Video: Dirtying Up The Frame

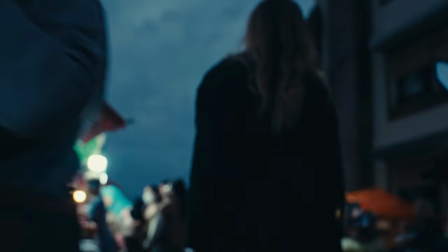[4:43]
One of my favorite shots from everything we shot was actually this one. of mel walking through the market shot kind of like
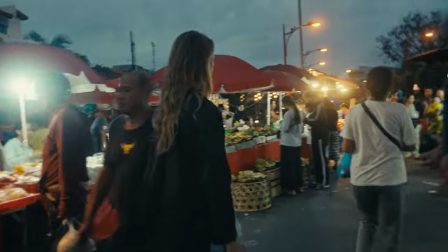[4:52]
a low angle and you see all the people going around her she wasn't perfectly in focus that wasn't on purpose i actually just missed focus because i was shooting a 35 millimeter nisi at t1.9 so yeah i just missed focus and i was holding the camera kind of from the top of it to get
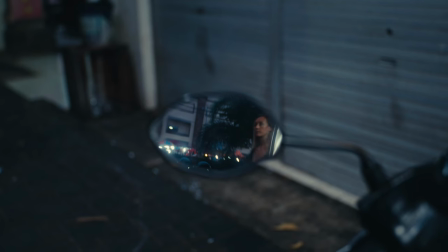[5:08]
this weird kind of movement and um the second favorite shot it's actually this one through the mirror of this motorbike. I actually scripted this because I've seen it in a few movies lately and I was like I want to recreate this
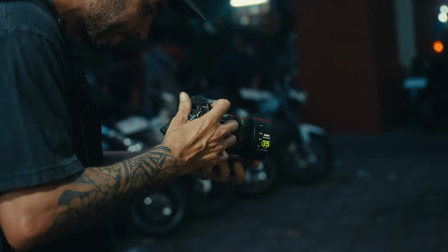[5:22]
and it was probably the only scenes that I really really wanted to recreate.
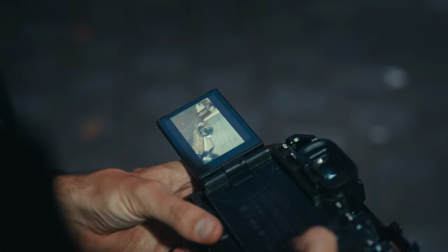[5:27]
It's just you know her stopping and we see her through the mirror of this bike and then she walks away again. I think that's just such a cool composition and he recreates everything that dirting up the frame means.
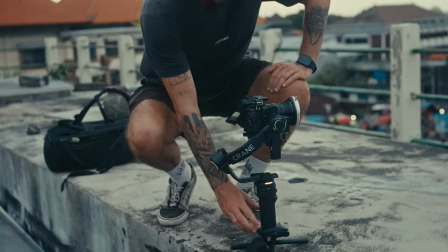[5:39]
Lens choice is definitely very important when it comes to dirtying up the frame. The older, the more vintage, the more character some lens has, the better.
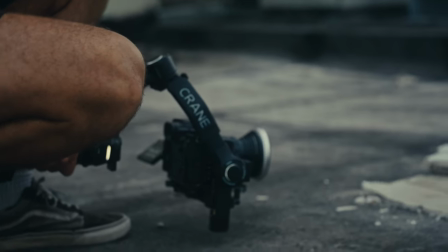[5:47]
For this specific sequence, I only use two lenses.
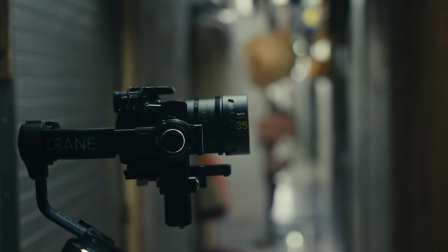[5:50]
I use the Nisi 35mm because it's one of my favorite wide lens and it's very clean but I just really like the 35mm look and I didn't have another 35mm so I ended up using that one. and for the rest of the shots
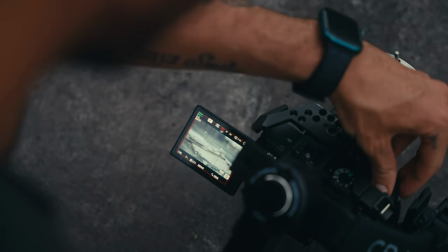[6:03]
i use the helios 44 2 which is my favorite lens ever and i just made a video about it if you haven't watched it click up here go watch it it's this lens it's it's there's no terms to describe it but having a vintage glass having something that
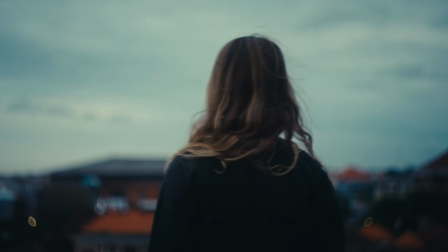[6:22]
adds character to the scene really really really improves this whole terms of durning up the Even a beautiful clean lens like the RX 45 millimeter that I'm shooting this one right now adds such a nice cool Character because it's designed for Cinema as designed for movies So all of these lenses compared to classic Sigma or Sony or Tamron lenses Which you know nothing wrong with that, but you will get always a very clean look with those lenses Well, if you see the lenses or vintage lenses you get this beautiful cinematic characteristic look that you wouldn't get otherwise so definitely experiment with your lenses experiment with vintage lenses and i'm actually so happy because in about a month i'm going to go back to bangkok where there is one of my favorite vintage lenses market in the whole world it's a huge warehouse and i'm very excited to go there and buy a ton of stuff so yeah you'll seeing a lot more vintage and you know kind of interesting looking films and videos coming up soon so give a like and subscribe if you haven't already thank you for the support moving on once you chose the lens and you picked up your little set that you want to shoot with all you got to do
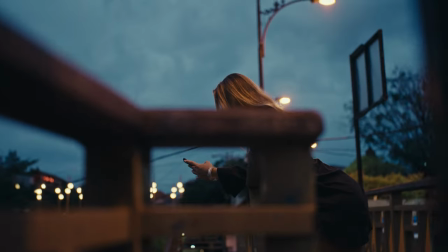[7:37]
is finding interesting compositions i said before about the mirror i said about
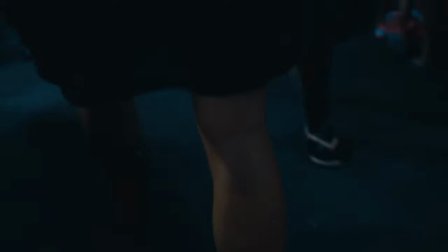[7:43]
mel walking through the market shots from level 1 angle but also just find things to frame your subject or whatever is happening with it for example mel walking down the stairs i shot through the rail of the stairs above so you get this like weird kind of like oh mysterious kind of look
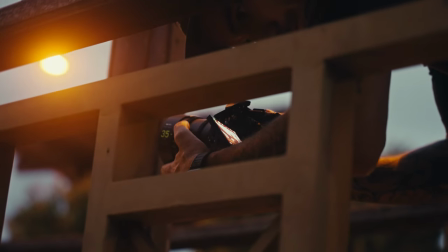[8:00]
like oh she's walking past there or her on her phone just by this little river and i framed the hands with the phone again with the rail she was leaning on so all of these things add perspective out depth and interesting composition within your film so definitely don't always hold the camera from the same angle, don't always hold the camera low or high, just look around you, place the subject where you want the subject to be and then just walk around and try and find the best composition there is for it. Going back to the Batman, they actually used a detuned set of ARRI lenses,
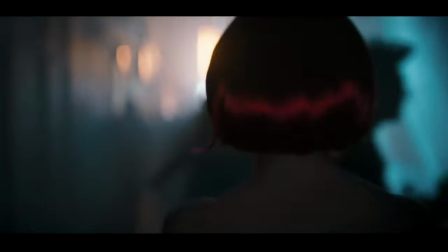[8:34]
which means that they picked these beautiful ARRI lenses and they kind of broke them.